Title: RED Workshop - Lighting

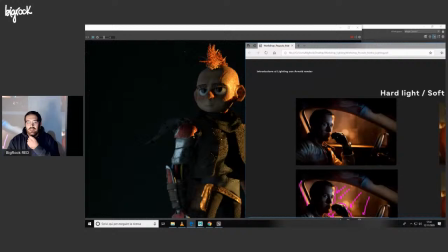30:21 Comunque ho preso come reference questa qui per capire meglio come funziona la luce e vediamo che comunque ci sta.
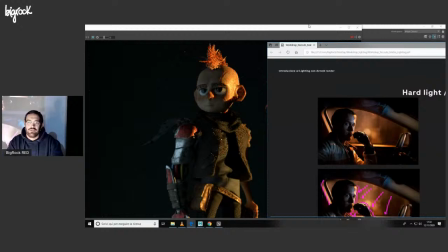30:32 Si creano questi tagli di ombra, possiamo vedere dal giacchino del personaggio.
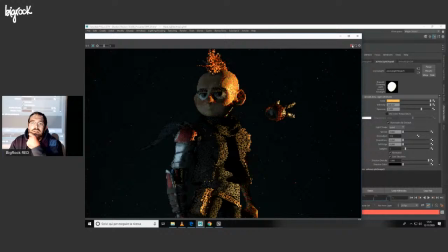30:43 Questo qui. Ok. Ora che si stoppa, perfetto.
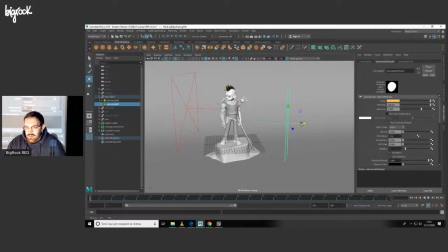30:53 Perché ho abbassato lo spread? Se noi facciamo sempre la stessa roba, alziamo lo spread, vediamo com'è il risultato.
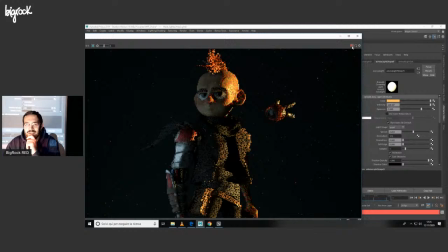31:07 Purtroppo la fase di lighting è molto lenta, ci vuole tanta pazienza e bisogna aspettare un po'.
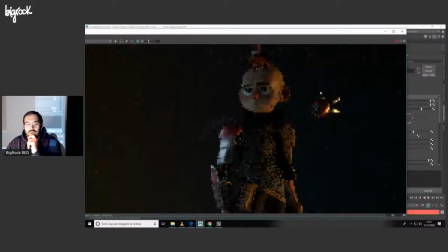31:13 Dipende logicamente dal PC, però ci vuole tanta pazienza.
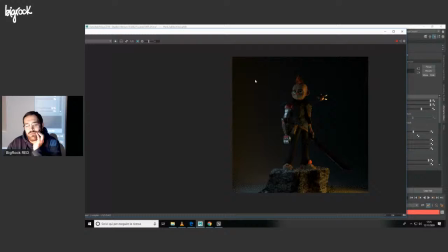31:19 Ecco qui. Ho aumentato lo spread e mi ha illuminato anche questa zona qui, la zona del limbo. Ed è molto più spento ora, c'è poco carattere.
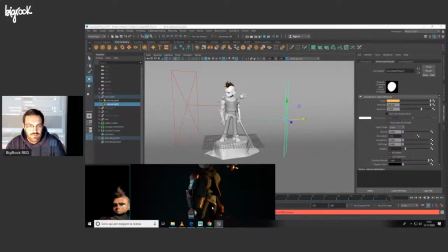31:31 Quindi stoppiamo e abbassiamo il nostro spread.
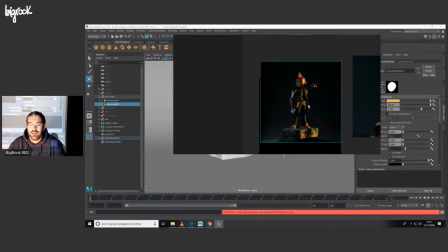31:38 E avremo questo risultato qui. Ora c'è molto più carattere, possiamo metterlo
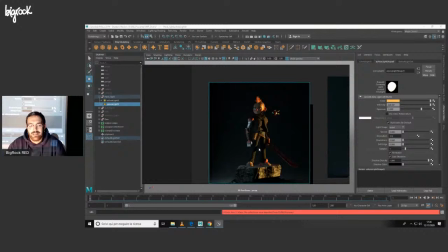31:49 in un environment, in un contesto, magari in una città. Poi dipende sempre, ripeto, dalle scelte, dalla storia anche che si sceglie.
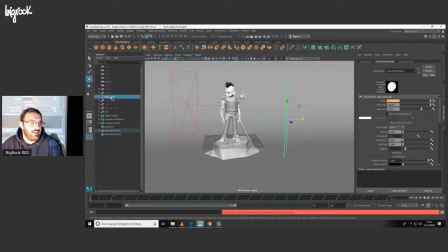32:03 Ora che abbiamo visto le hard light,
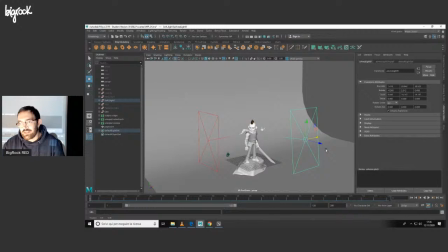32:08 anche una soft light, una luce molto più soffusa. Ora vediamo anche che le nostre area light si sono ingrandite un po'. Questa qui, sempre verde, sempre colore freddo. Lo spread è bello, bello alto.
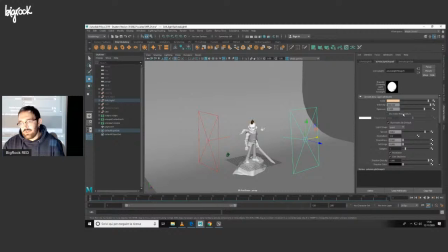32:25 E abbiamo una luce un po' più calda, con esposizione a 3. Ecco, l'esposizione e l'intensità variano a seconda della scala del nostro character.
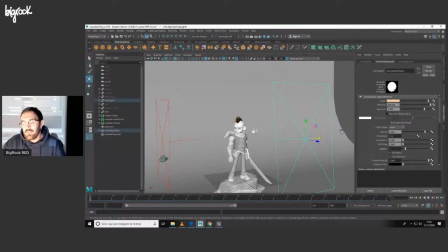32:37 Quindi se noi abbiamo un character che vediamo che comunque è bello grande rispetto alla griglia, avremo un'intensità maggiore. Quindi questo dipende tanto dalla scala del nostro personaggio.
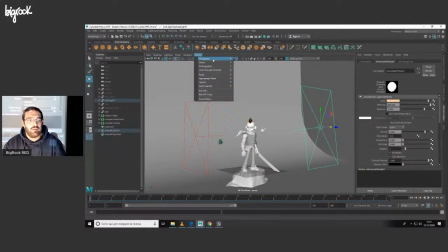32:51 Ora facciamo una prova di rendering con la nostra soft light. Siamo nella nostra camera.
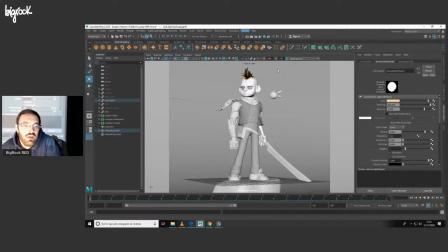32:59 E andiamo.
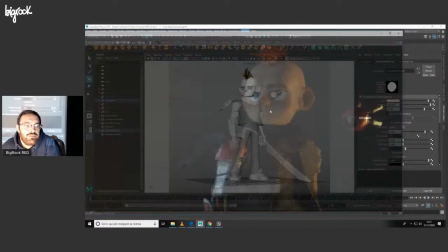33:06 Aspettiamo un attimo.
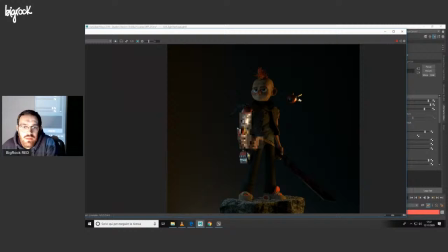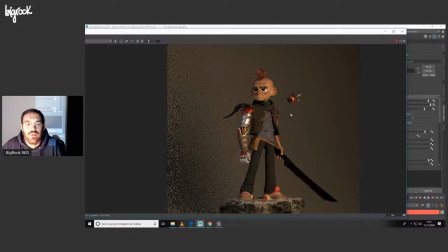33:16 Ok. Abbiamo una luce abbastanza esposta, possiamo dire quasi, quasi piatta.
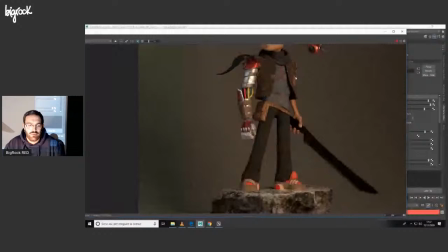33:28 Logicamente lo possiamo inserire in un contesto magari all'aperto e non di certo in una scena notturna. Però è abbastanza smooth a livello di ombre anche.
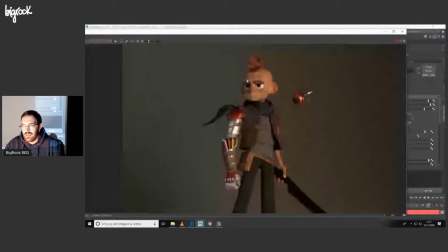33:45 Possiamo vedere anche qui.
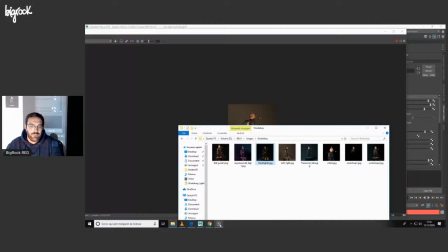33:47 Ma nonostante tutto ho dato comunque la mia luce secondaria, perché ora lo vediamo meglio qui.
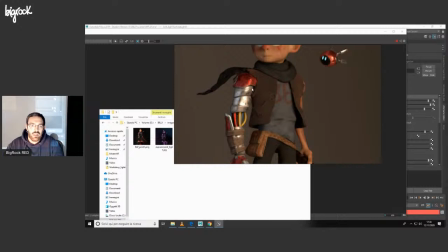33:58 Ok. Ho creato comunque la mia luce secondaria. Perché? Perché voglio il distacco sulla zona del braccio. Mi piace l'effetto che crea questo taglio netto qui.
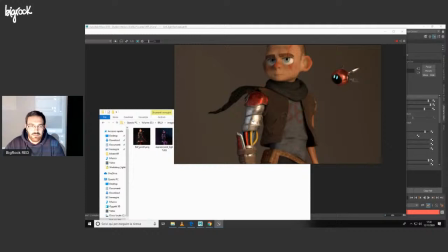34:16 Ripeto, dipende anche dal tipo di mesh che abbiamo, logicamente. Però la mia mesh mi permetteva di avere un taglio del genere, l'ho voluto fare, aumentando anche lo speculare qui sulla zona del braccio, per risaltare di più i metalli.
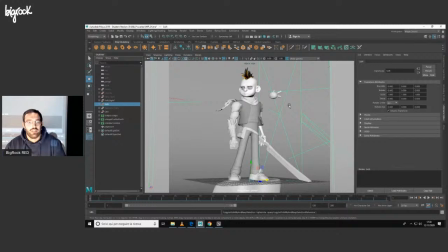34:34 Ok. Dopodiché abbiamo la nostra scena sci-fi.
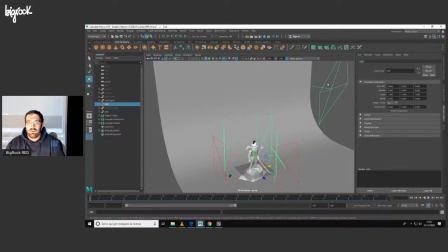34:43 Qui mi sono divertito un po'. Ho inserito un bel po' di luci. Ho inserito una luce fredda con un'esposizione alta e con uno spread abbastanza basso per illuminare
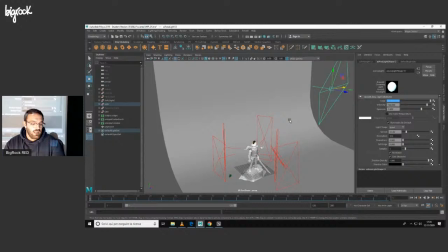34:58 tanto il mio limbo, perché volevo colorare il mio background.
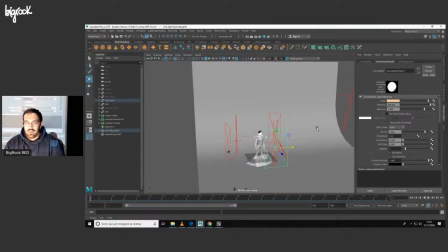35:06 Ho una luce diretta sul personaggio che è
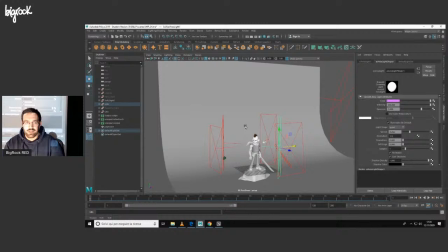35:13 questa qui, viola, che mi colora sempre il mio background, e quindi creo già una simmetria in scena.
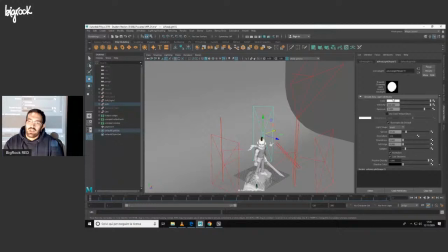35:25 Questa è la mia rim light,
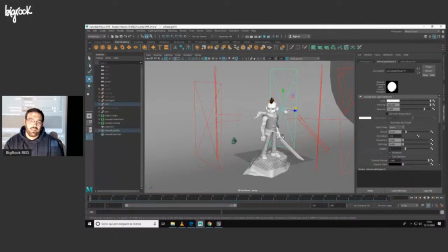35:28 ho scelto un bianco, diciamo, per risaltare la shape del personaggio.
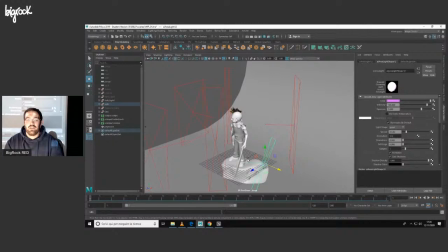35:35 Qui ne ho inserita un'altra. Ecco, qui ne ho inserita un'altra perché non mi creava la rim che volevo sulla mia spada.
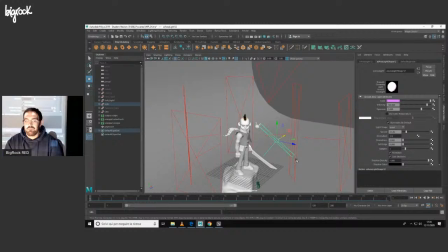35:43 Quindi tranquillamente mi inserisco un'altra area light.
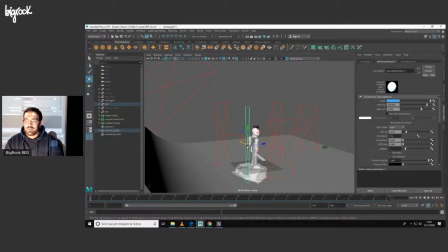35:48 Poi abbiamo un'altra area light qui, bella intensa.
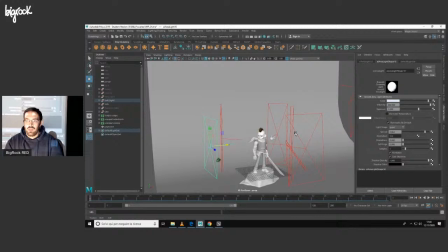35:54 Vedete com'è stretta? Ora vedrete l'effetto. E infine abbiamo questa qui, diciamo totale, che mi colora le zone in ombra.
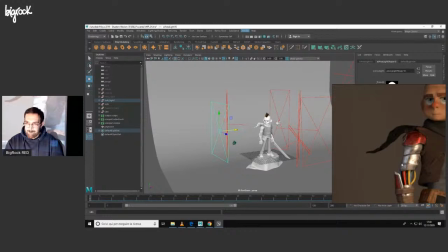36:04 Ora, se noi andiamo in fase di rendering, tanto apro la mia...
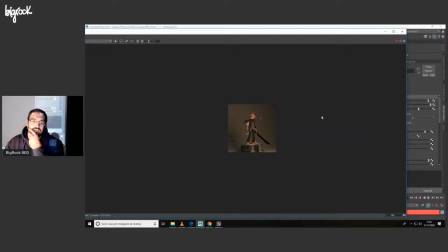Ok, sta per partire. Ok, mi è rimasta la luce di prima.
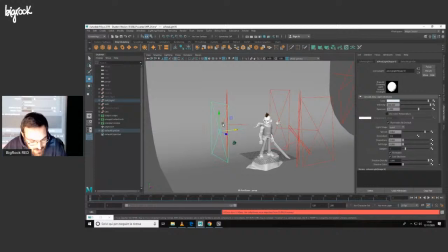36:27 Comunque, in ogni caso, questa lo spegniamo un attimo. Ok, questa.
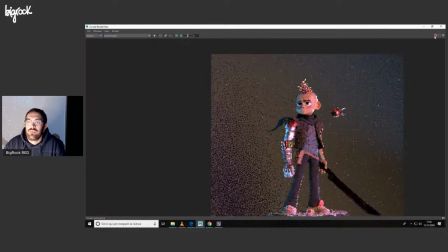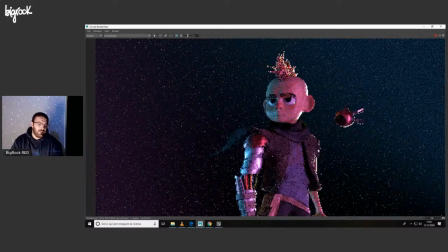36:40 Ok. Ho inserito il mio personaggio in un ambiente sci-fi, diciamo.
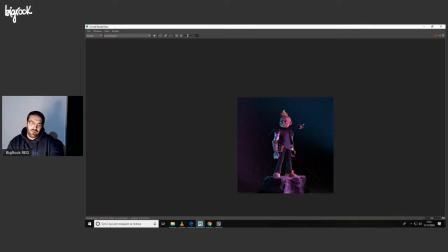36:51 Vediamo che abbiamo il nostro limbo colorato, abbiamo anche la suddivisione, ho voluto creare, diciamo,
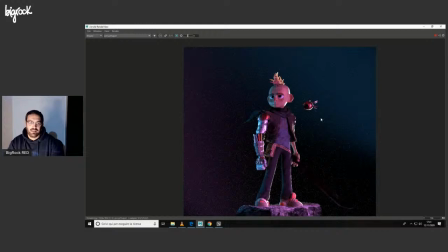36:59 questo contrasto tra il viola da questa parte e il blu dall'altra.
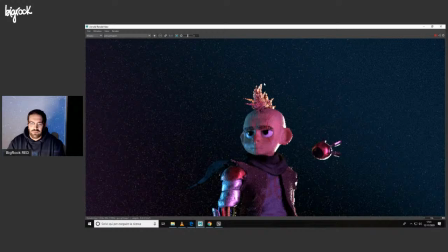37:04 È stato voluto. E qui abbiamo tranquillamente la nostra rim che esce fuori e che mi risalta il personaggio.
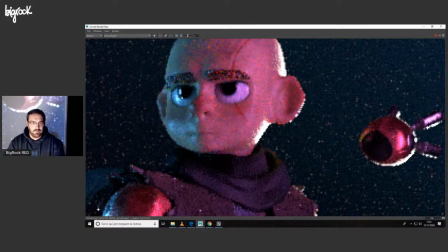37:15 Ho puntato soprattutto sullo speculare dell'occhio qui, come vediamo,
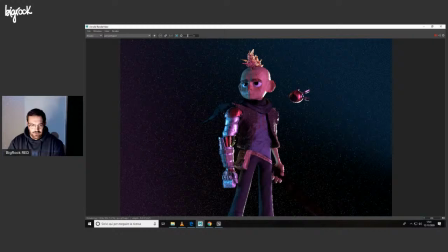37:21 e sullo speculare soprattutto della zona del braccio. Prendiamo una senza noise. Okay. Ecco qui.
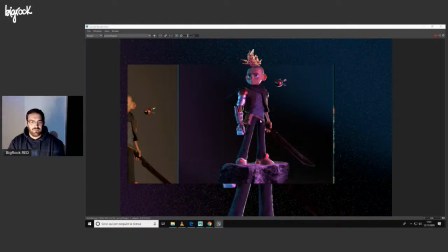37:35 Se ci sono domande, potete farle tranquillamente.
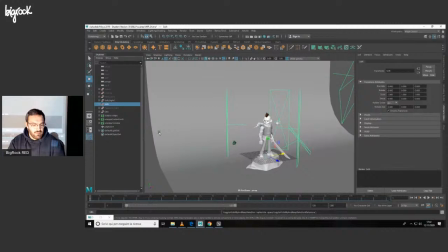37:43 Ok, ora stoppiamo. E poi, come
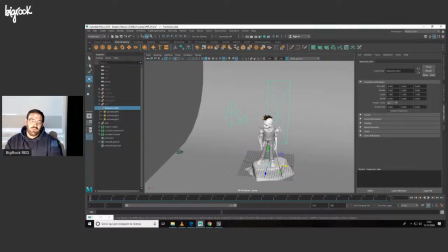37:54 ultima illuminazione, abbiamo questo, io l'ho chiamato tramonto fake, nel senso che ho voluto dare una luce,
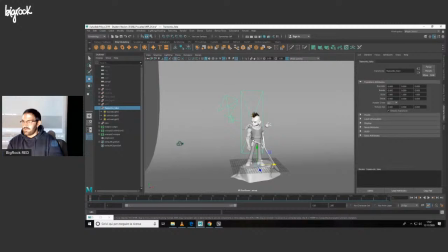38:02 diciamo, fredda durante un tramonto, però non lo volevo illuminato del tutto d'arancio, diciamo, perché comunque quando si usa un HDRI, cioè questa immagine che emette luce a 360 gradi, non abbiamo il controllo di questa luce, perché comunque è una luce naturale.
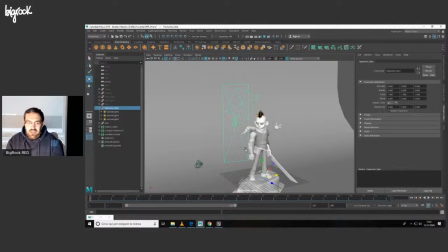38:21 Quindi io mi sono ricreato la mia luce, tranquillamente, così.
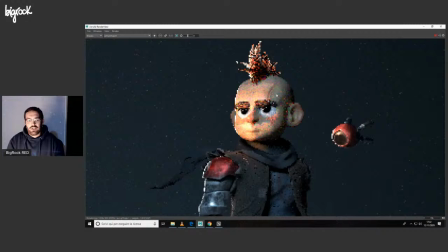38:30 Ecco qui. Mi sono creato la mia rim e mi sono creato questo fascio di luce.